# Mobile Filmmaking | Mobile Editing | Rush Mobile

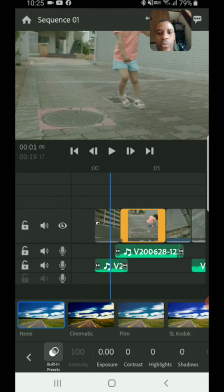So we could go
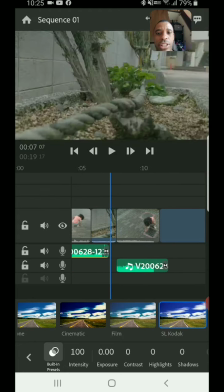and brighten that up a little bit orangey, but I think I'm gonna go with the Fuji on this one,
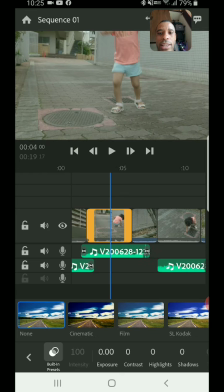the Fuji stock, because it's already just gonna enhance what's there. Yeah, I'm gonna go with the Fuji stock right there.
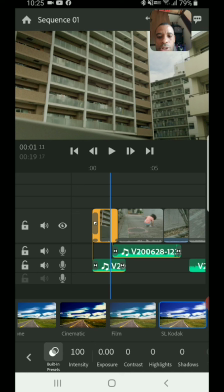Okay, and then what I'm also gonna do here, I'm gonna jump in and pull out my contrast again.
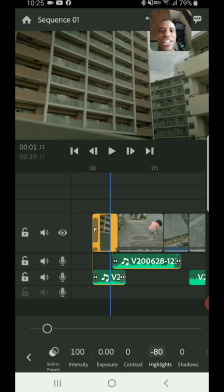I don't like highlight. You know, that's when you can tell it's a cell phone because it's the highlights, the white areas are super bright.
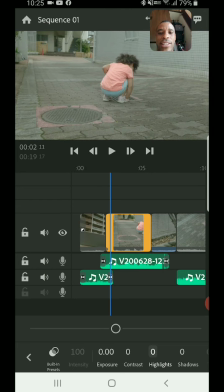And that's how you know it's shot on a cell phone. So I tend to just pull those highlights out of there.
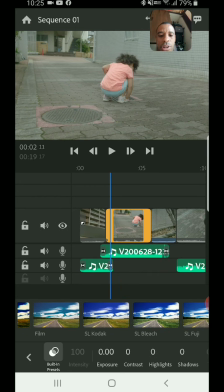And let's see, preset. We're going to use the Fuji. Boom.
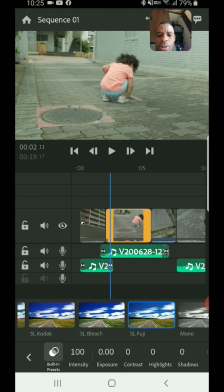And ooh, it's looking a little bit too blue on this shot here. So I'm going to back that off a little bit.
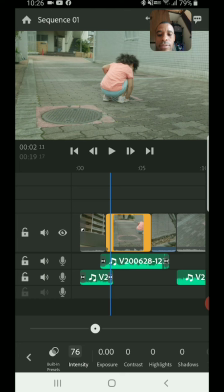Knock that down to like 75, 76, whatever. And then highlights.
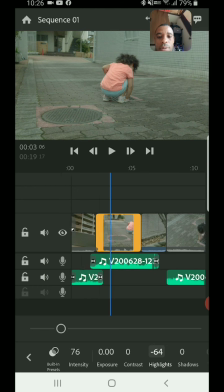Pull my highlight down. Okay, jump over to the next clip. This one's looking nice.
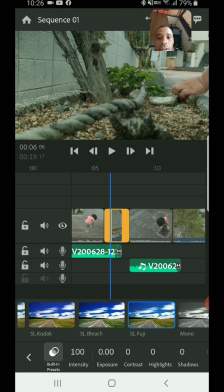We got the Fuji on this one here, right, at 100%. Let's knock that down also, 75-ish.
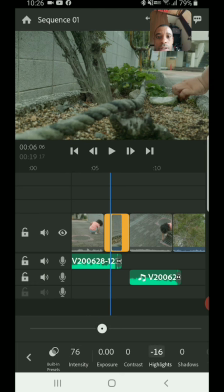Highlights are looking okay on this one. Guess I could just bring them down a little bit.
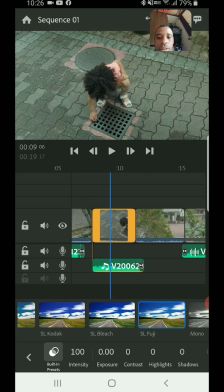And we just continue on the process here. Again, it's a little too much on the intensity.
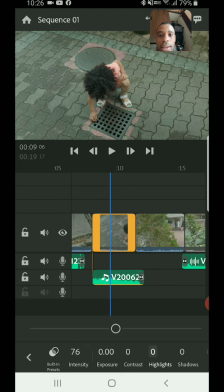I tend to lend less is better. And the highlights are fine on here because there's not really too much highlights going on.
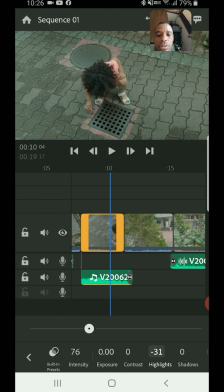Let me just knock them down. Just to take the bite off of her sandals a little bit. Okay.
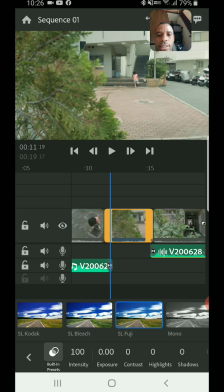Now this shot is a little bit brighter. I think the sun kind of peeked out behind a cloud during this shot here.
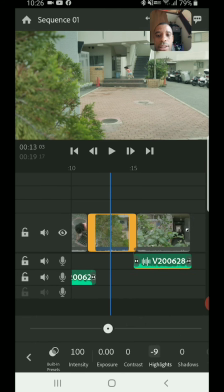So we got the Fuji. I'm going to leave it at 100, but I'm going to bring these highlights all the way down to try to match the last scene.
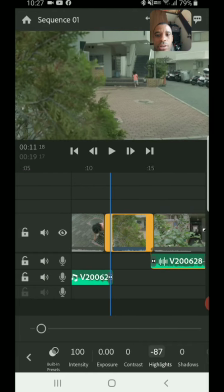Okay, see, you can the highlights are kind of matching there a little bit more.
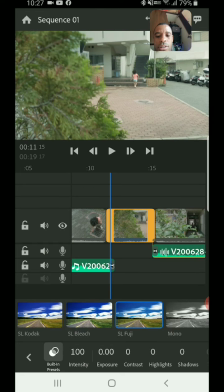This one here, the intensity on the Fuji doesn't really look like it's kicking. I wonder if we can go, oh, if we can go more, that's great.
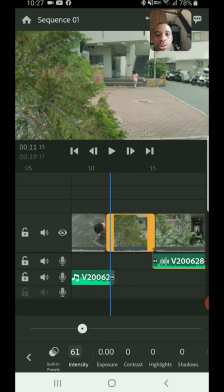Oh, it actually brightens it up when I go more. So, you know, we'll just leave it in the middle.
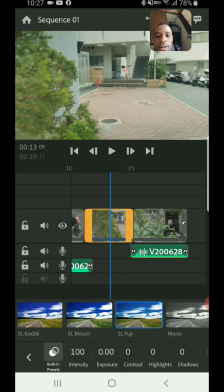Make sure I'm on the right one, right? Good. And then, hang on, see, it's already, I just adjusted the highlights and it totally changed it.
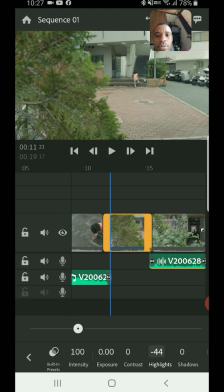A little bit of buggy, so still some bugs going on there. Yeah, it's still a little bit too bright, huh?
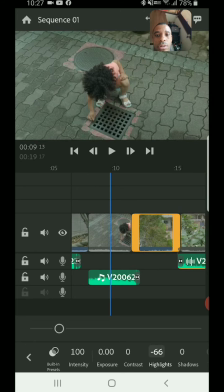Let's bring it down even more. Still a little bit too bright.
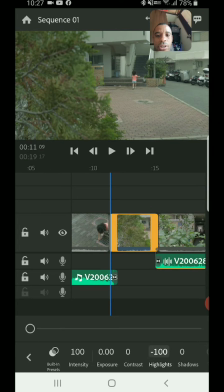Bring it down even more. How about we just kill it all? Okay, that matches a little bit better.
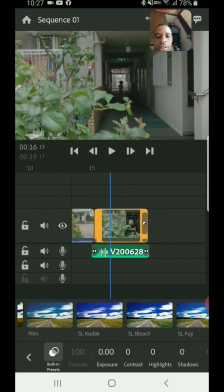And then our last shot here. Boom. Same thing.
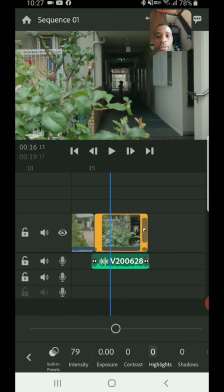Bring this down a little bit, about 75. My highlights, bring those down to match the last scene.
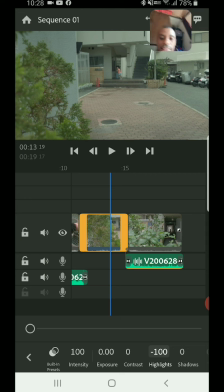That looks good. All right, boom. So that's pretty much it, guys. And then, you know, I would add some music in, but in this scene, I'm not going to really add any music in.
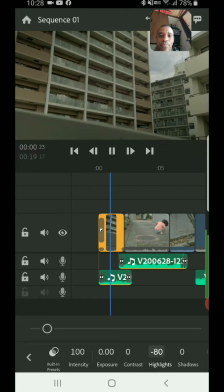And so we got.
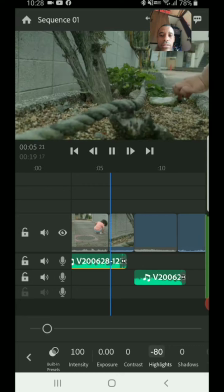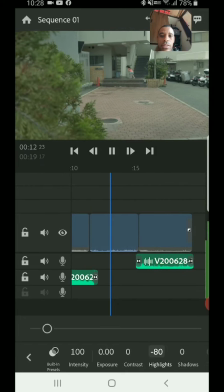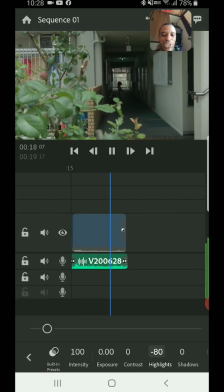Boom. Super sweet. So then I'll export that.
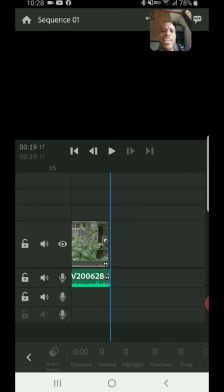I already noticed during the export, because I tried it before, it doesn't export the resolution that I captured it at, because I captured at a custom resolution, basically, with the black bars are embedded into the video. It doesn't really do that. It pumps it out as normal, which is okay. So, I mean, just quick edit here.
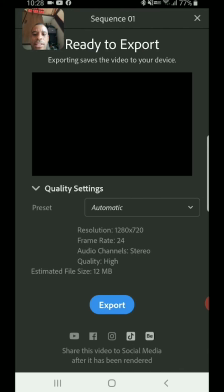But if I go up here to share, here are my settings. You can see down here my resolution was at 1280 by 720. That's the same resolution I was using when I was filming with my Canon. Some people were like, how are you adding those black bars?
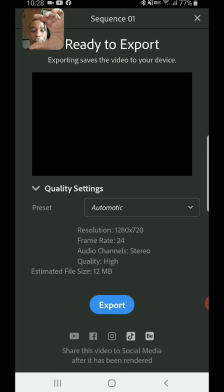And I wasn't adding them in. That was the video. The video size was actually that big. And then when you take it and you export it, it's already that big. So it just fills it with natural black bars. So that's the benefit of filming like that.
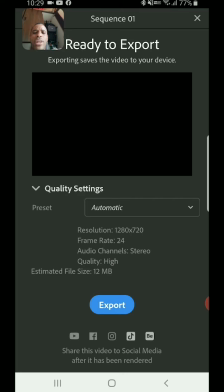Again, I go for the cinematic look, so that's what I tend to do. When I export it, though, it's not going to export the 1280 by 720. It's a little bit different.